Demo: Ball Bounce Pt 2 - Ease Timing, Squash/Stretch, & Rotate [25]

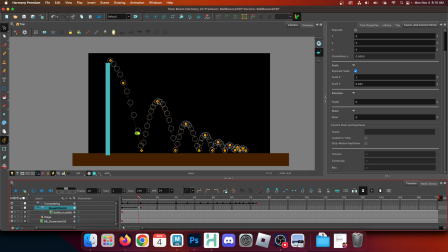15:56 As it is accelerating towards the ground, the ball should be stretching because it is in an acceleration, not a compression, right? So what actually needs to happen before we squash it,
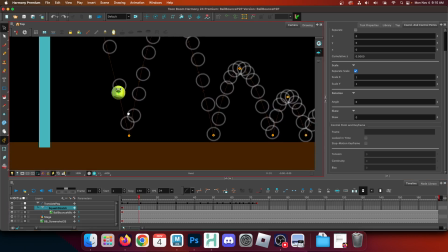16:10 so I undid that, is the frame before it hits the ground would be at when it is at its most accelerated, and therefore when it is at its most stretched.
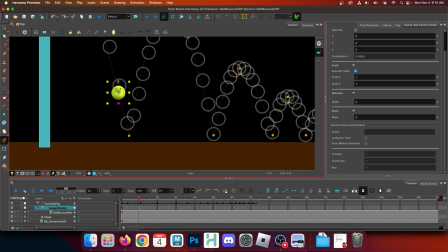16:25 So in order to do so, I'll use my scale tool, and I'm going to scale this out from the center. And so for this step, we're going to kind of make him scoot on his butt, which you'll see in a second what I mean by that.
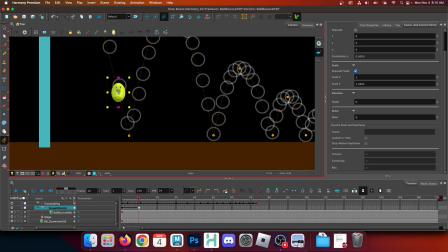16:41 So, but for right now, I stretch the ball out, and here's where your math skills come into play. So if I open up my little squash and stretch channel settings here, the little plus sign, it tells me exactly how much I scaled my ball by.
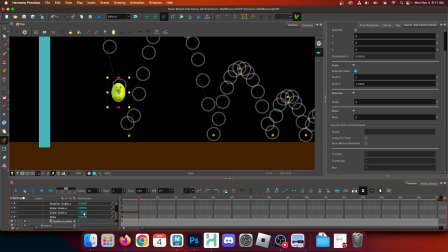17:01 It's telling me down here that I've scaled it by 1.36, right? So this is scaled up basically, or stretched out 33% more than it was originally, 36 to be exact.
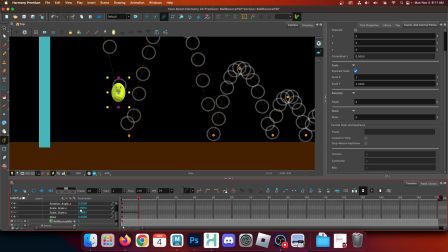17:16 Now, if you remember from our lovely video from the great and powerful Alan Becker, right, the point for squash and stretch is that it is a replication of physical forces, right?
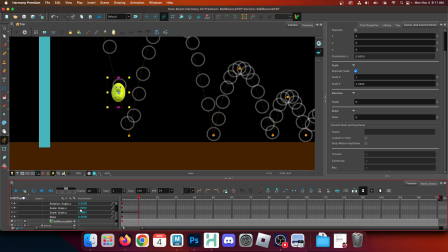17:29 So scale X should be compressing at the same rate that it is stretching. They are equivalent forces, right? So if my stretch is scaling my ball up 36,
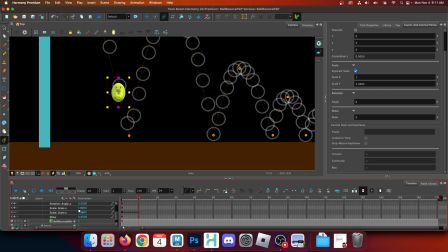17:46 I should be reducing my scale X, or my scale Y rather, by 36. My scale X should be reduced by the equal and opposite amount, right? So whatever 1 minus 0.36 is, which is
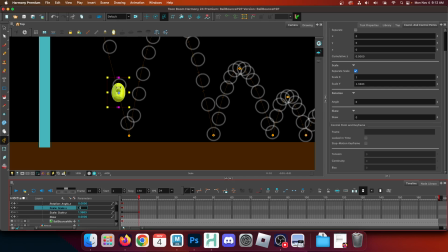18:04 0.64, excuse me, I'm not that bad at math, 0.64, right? And so now we're seeing the ball stretched and squished to maintain the full value of the scale, right?
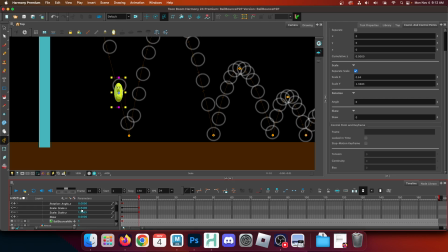18:21 Scale X plus scale Y, if things are done appropriately, should always equal positive 2, right? Because you're scaling something either wider and therefore shorter, or longer but therefore narrower, right?
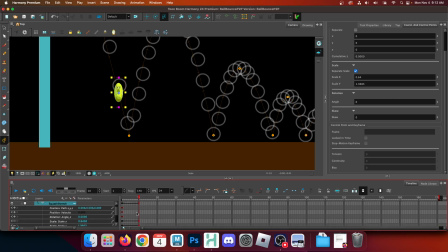18:41 So that's me through the frame before it hits the ground on the squash and stretch peg, right? It's just squishing. And then this is where the scoot on the butt part comes in. Rotate it so that the ball is angled once it's stretched with the line of acceleration, right?
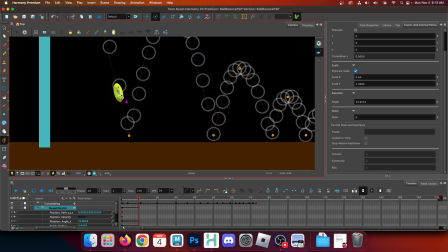18:59 As it's accelerating into the ground, make sure the ball is stretched appropriately to align with that force, right? When we go back to the ground, the ball does not need to be rotated.
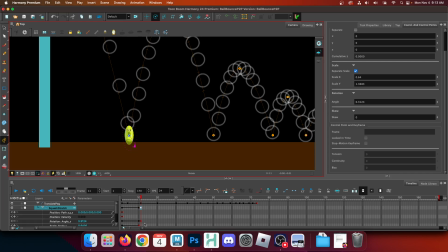19:17 So this can go back to, you can just literally type 0 back in. Like, this is one of those things where as we get more handy with doing some of the stuff in the channels, it's like this really, the rotation should be just 0, right? It should go back to normal.
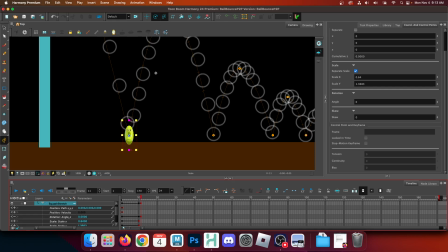19:33 So here though, at the ground, we need to keep in mind a couple of things. So one, basically we should be maintaining when the ball hits the ground. This is where acceleration will be lost on the rebound,
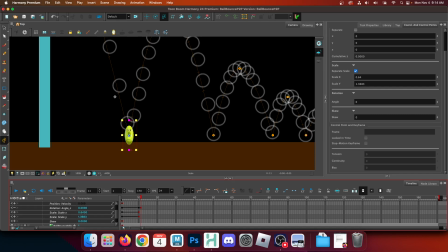19:51 but when it hits the ground, it is compressing the force at which it was moving. So what do you think we should make these values? I'll give you a hint. The numbers are on the screen.
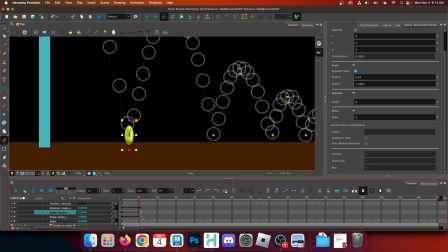20:07 Anyone want to sound really smart on the video? What do you think these values are at the next frame? If it's at its most accelerated, and it's got to squish all of that acceleration,
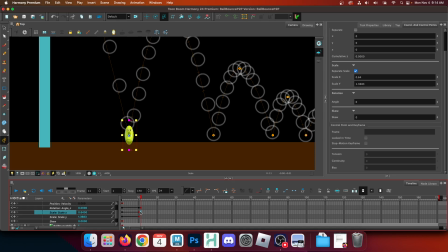20:27 it's the opposite, right? So, on the frame where it's accelerated, we said that the scale y, because it's stretched out, is 1.36. So when it hits the ground, it should be compressing
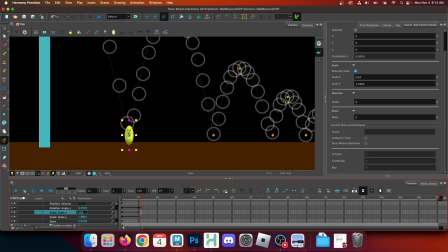20:44 1.36, the same amount, right? So it's compressing and squishing. Now, again, the scale must go to the opposite, right?
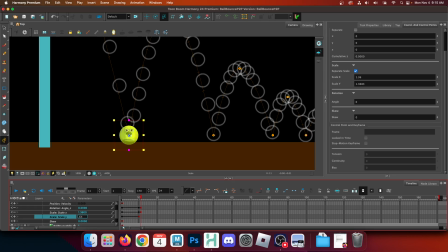20:56 So now the scale y should go to the smaller number, the 0.64, because it's, again, compressing that energy, right? Boom, boom, boom, boom, boom, boom, boom.
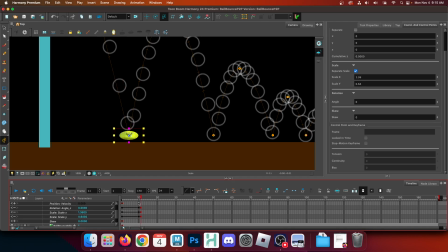21:10 It's just hitting the ground. Crazy. So, of course, you'll notice, hey, wait a minute, it's not touching the ground anymore. Yeah, no, that's true. So this is where we just take a little pop back up to our translate peg and say, oh, hey, little buddy, make sure you touch the ground.
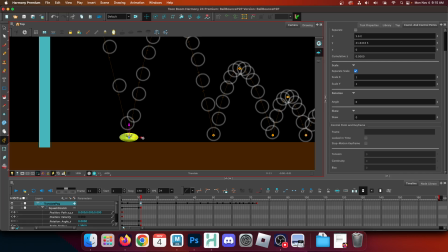21:28 So just don't forget to go back and fix. You can do this step all at the end if it doesn't bother you, but I just like to do it as I'm going along. So I've done my squash and stretch, and this is the great part about this. You folks can animate a little bit more technically. There's no need to eyeball it, right?
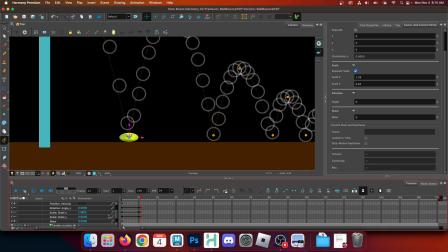21:47 You can eyeball the first stretch, but after that, you can do it by numbers, right? So we inverted these numbers, we just typed them in. So 1.36, 0.64, boom. So now the ball is rebounding and going up.
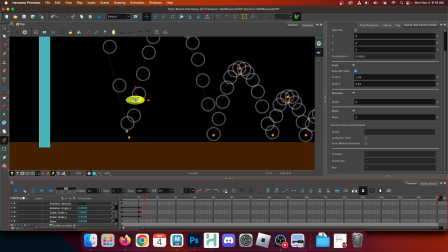22:04 So all of that compressed energy is being expressed as acceleration out of the bounce. Now it is dispelled energy when it hit the ground, so it should not be rebounding at the same speed, right?
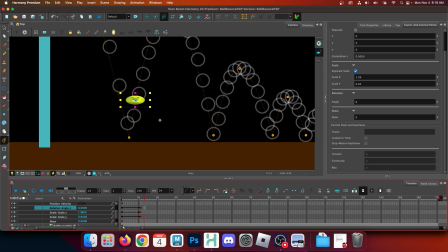22:19 So I'm going to take my scale for scale y, and let's see, I'm keeping an eye on it. 1.16, that's too little in there.
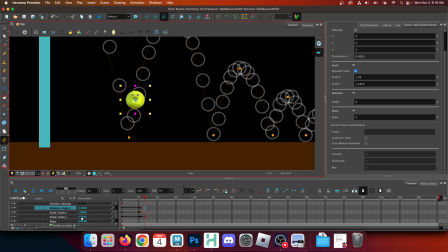22:32 1.28, boom. Okay, cool, I'm happy with that. So 1.28, if that's the case, I got to subtract 28, so that means this should be 0.72, right? Now, I want to point out the timing at which I'm doing this, which is 2 frames after it left the ground, right?
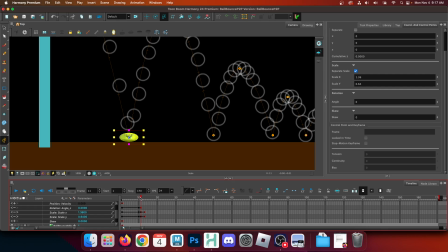22:52 So there's a frame of it being squashed. The next frame is it leaving the ground. This is where it is transitioning from being squashed back into being stretched. So we want to leave. We don't want to put this stretch immediately after.
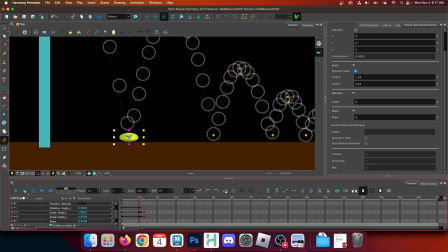23:09 We want to allow the eye to see this change from the squash back into the stretch, right? So again, now it's stretched. Make sure you do this little rotate to follow the arc of the path, right?
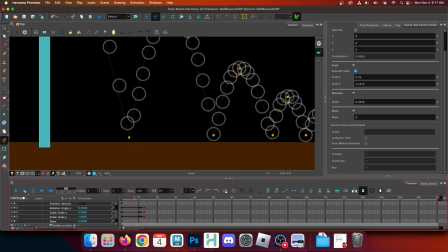23:25 And so when I say it's scooting on its butt, right? So look at my ball. We can see his face. He squishes and then rebounds the other way. So it's sort of going to be scooting on his butt as we do these.
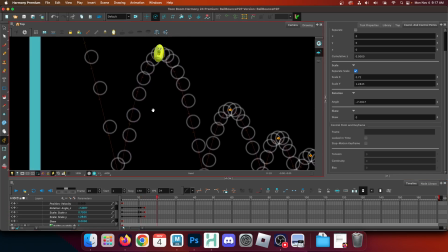23:38 So once the ball gets up to the top, this is very easy. Very, very easy. Everything goes back to normal. And by normal, I mean the rotation is 0 and the scale is +1 for both.
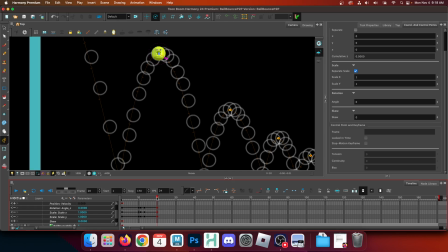23:53 Just type them in. Easy. Because this is where the ball's physical forces are being equated, right? The acceleration is being matched by, the forces of gravity are being matched by the speed and the inertia and all that fun science stuff.
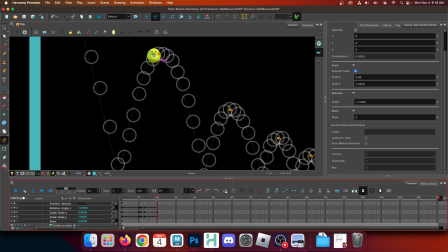24:11 So the physical forces are equalized at the top.